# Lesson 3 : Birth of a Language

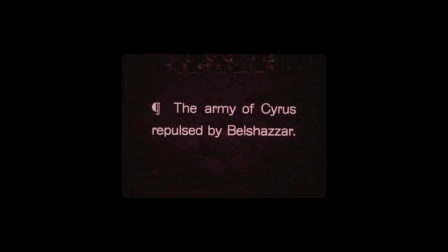He would use textual mentions in between shots to clarify or to make explicit certain plot points.
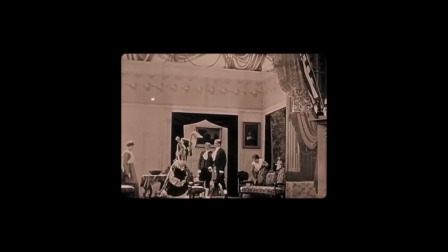Then when it comes to shooting the movie itself and with the editing,
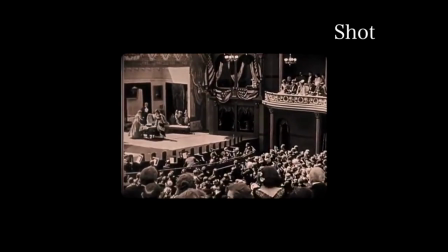he would make use of the reverse shot pattern, which consists of, it's pretty simple.
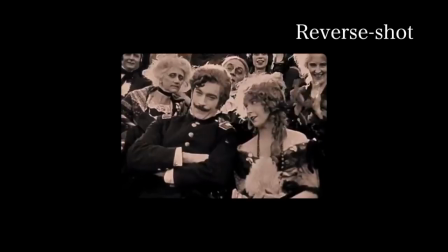It's you have shot A and then there's shot B, which shows the opposite direction of the first shot that you saw.
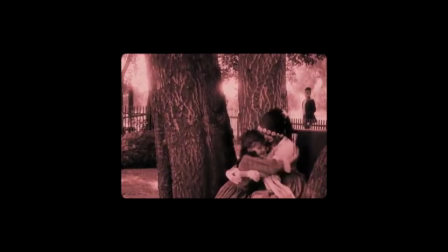Then he would make use of eyeline match, which is really important to give a good sense of space and of direction to the viewer.
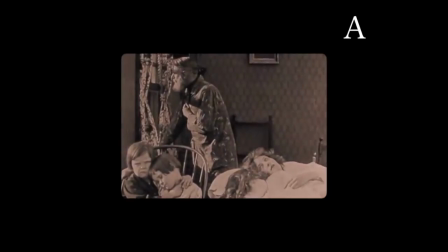So this is shot A presents someone looking at something off screen, and shot B shows us what is being looked at.
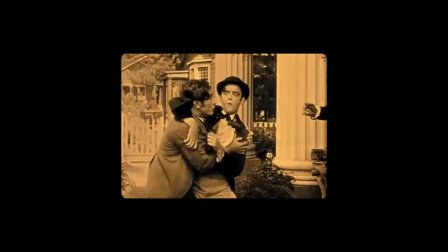Then there's match on movement. We keep the direction of movement persistent from the first shot to the second, which means that, say,
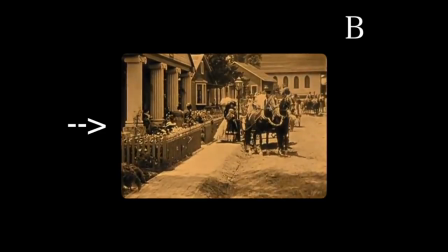if a character leaves the screen to the right in shot A, he will enter the screen from the left in shot B,
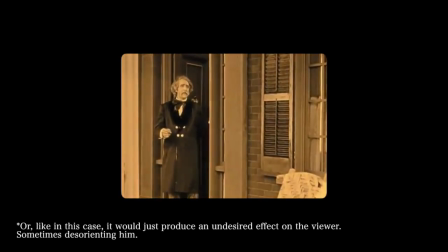because if he entered the next shot from the right side, we would think, hey, he's coming back, right?
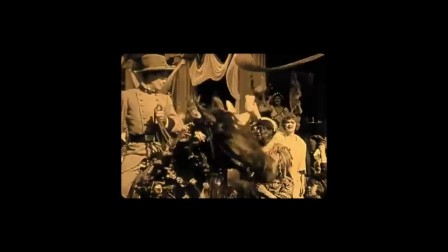It would give us that impression. Then there's match on action, which consists of showing the first shot, the beginning of an action,
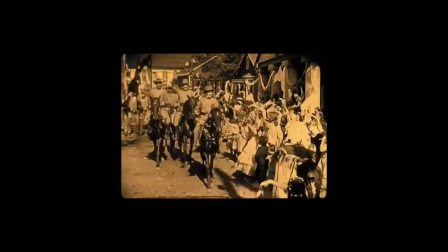and cutting to the end of that same action in the second shot.
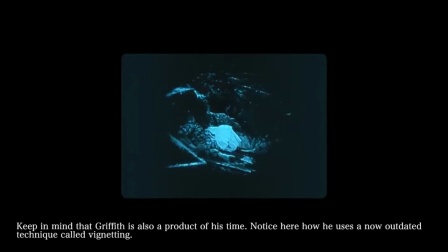Besides editing, when it comes to framing, Griffith displayed a very good understanding of different camera angles and the expressive of framing particular details or subjects in a specific way to tell a story.
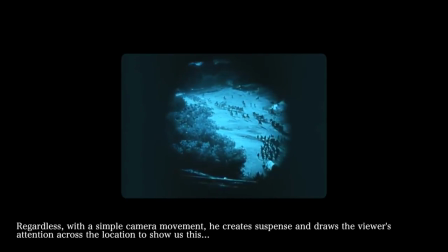So now we really aren't anymore in a single point of view, but multiple.
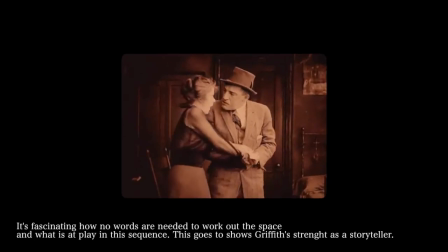All of this to create a solid narrative, a story that holds up from beginning to end, and that can only exist and be told in this specific manner thanks to film.
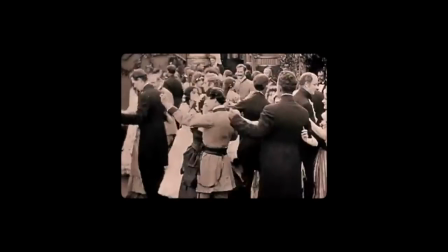Even further, he understood camera movement and what a traveling is. He managed to build suspense.
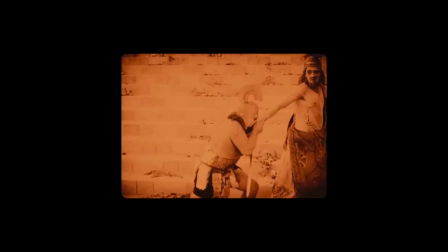So all of this really culminates in Griffith building some sort of vocabulary for film.
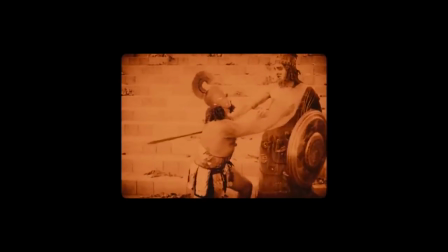Some sort of different ways of framing, shooting, editing a movie so we can build different feelings on the viewer,
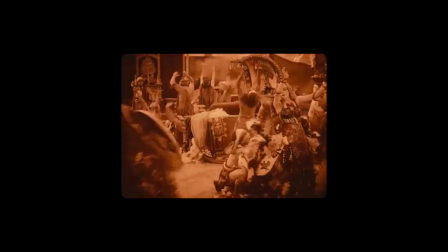different rhythms, to tell the story in a very specific way that could not be told in any other art form.
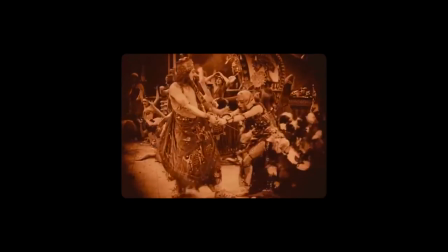So here, between this lesson and the past lesson, we really have to find how do we get to having cinema, right?
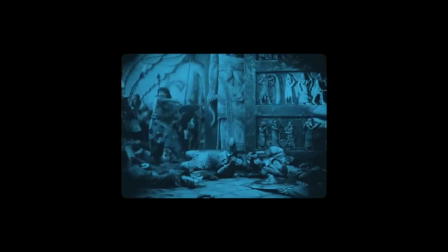So cinema really starts here. It really gets to a point here where it's an art form that's becoming to get accepted by academics, by filmmakers, by viewers. Not everyone, but we're not thinking about film anymore as a curiosity. We're not thinking about film anymore as an invention.
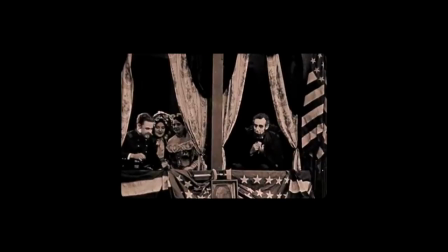It truly is an art form now. So I hope you enjoyed this.
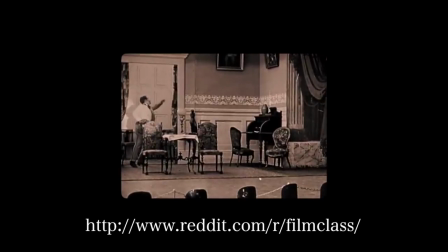If you have any comments or you would like to start a discussion about Griffith's movies or his techniques or anything like that, you can comment either on the subreddit or on the video.
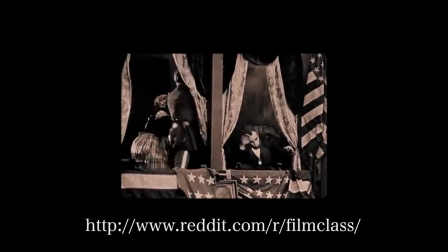And yeah, thanks for watching.